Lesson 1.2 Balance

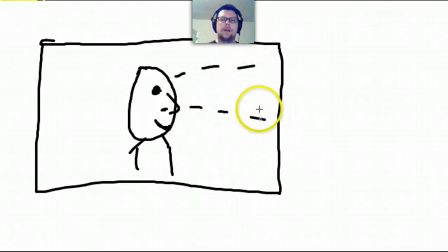You know, the actual act of looking has a volume to it, and it should have some screen space.
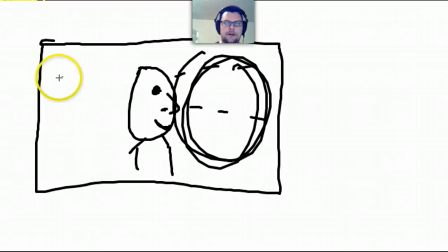So we've got this phantom space over here, but then we've got all of this negative space on the other side, and it feels unweighted.
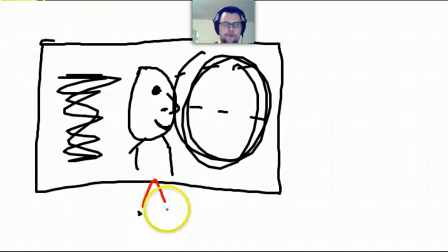This feels like if you put your fulcrum down here, you're like, oh wow, this is super heavy in this direction because there's nothing holding it back here, but there's a big heavy face in the middle, and then there's all this look space in here that has a psychological weight to it, and it pulls it off balance.
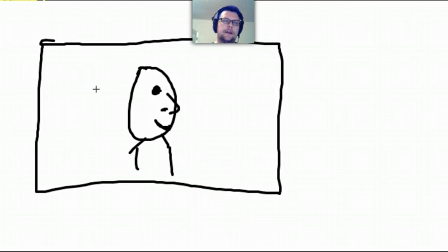So what you can do, if I can undo far enough, is you would reframe this. So we don't use that part.
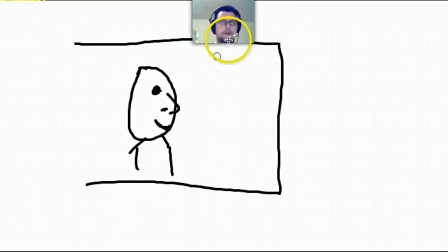We're going to draw our frame now. Not in that color.
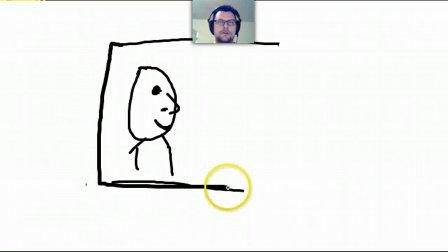What we want to do is we want to put him over to the side so that there's more space for that imaginary look,
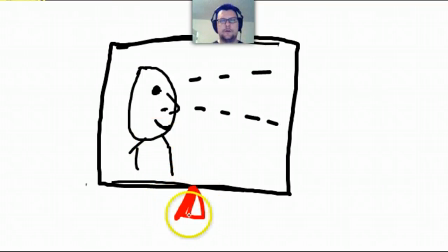and therefore we sort of restore balance. So once again, going back to our trusty little fulcrum, we've got weight over here with our dude,
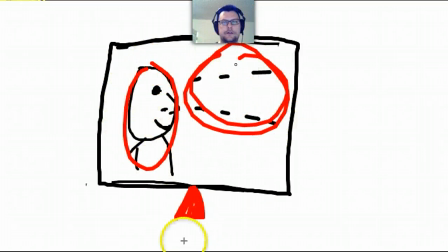and we've got weight over here with our imaginary look space, and voila, we are balanced again.
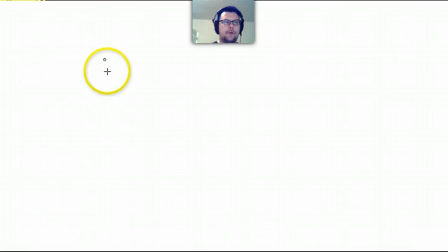So we have our balance going on, and that's affected by the size of our objects and the brightness of them in color and that look space that we just looked at. The look space applies for other things besides people as well. You can have look space for a car.
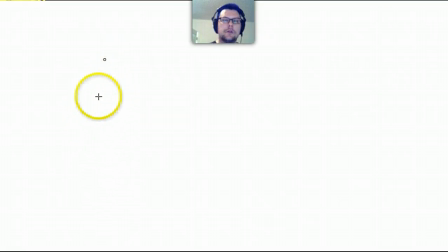It's also, it's basically the potential for any directional activity.
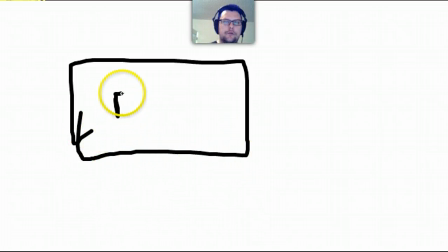So, you know, if you have a, you know, some sort of a spaceship here, I'm going to draw the world's worst spaceship. Which is there.
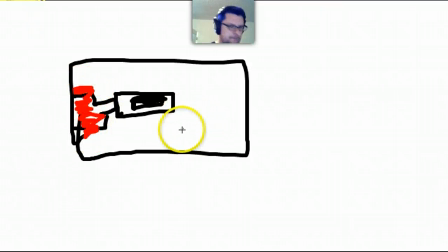It's got little rockets on the back. That doesn't look anything like a spaceship. So thanks for bearing with me here. But that's a little cockpit there, right? And it's got little guns coming out the front. Okay, so this is our spaceship, and it's traveling in this direction.
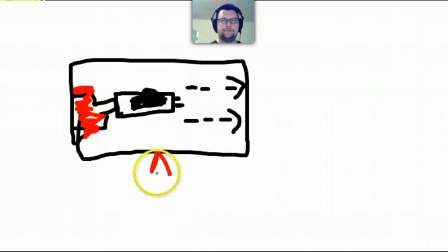So we give it some space in front of it, and that keeps it nice and balanced. Again, if you look at that, you're like, oh, okay, even though the spaceship is over here, the fact that it's moving in this direction means that the space in front of it has a purpose,
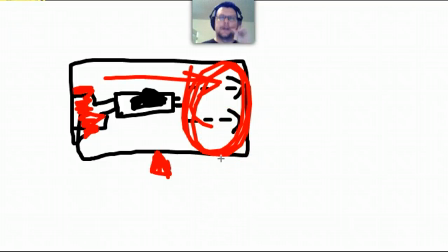has the potential for there to be movement and action in it, and there's information that's coming in here that's equal weight to what's coming over here, so it doesn't feel unbalanced.
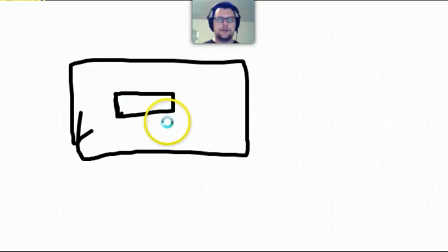I'm going to undo all the way back to the beginning of my crappy starship. Even further, apparently.
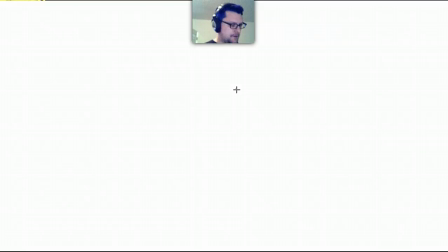One of these days I'm going to learn how to use a computer, and then I'll be a film professor. So, yeah, that look space is not just for people. It applies for objects and anything that has the potential for motion and sort of a directionality to it.
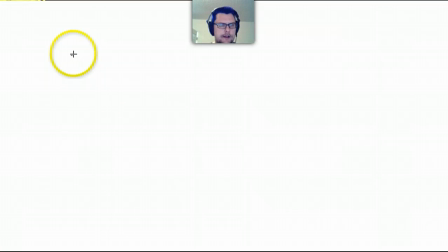So you want to take that into account. And here we get into the next most interesting thing, probably the most practical thing for you to walk away from this composition lesson from, which is a rule.
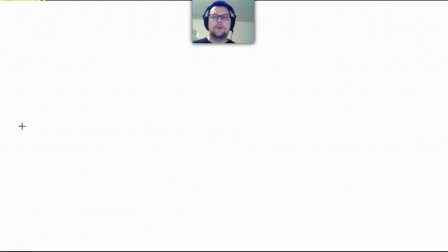And everybody loves rules, right? Because they help us to do things the right way. And of course, there is no one right way to do things, but when you're just starting out, it really helps to have some foundations. So in the next video, we're going to go over the very important concept of the rule of thirds.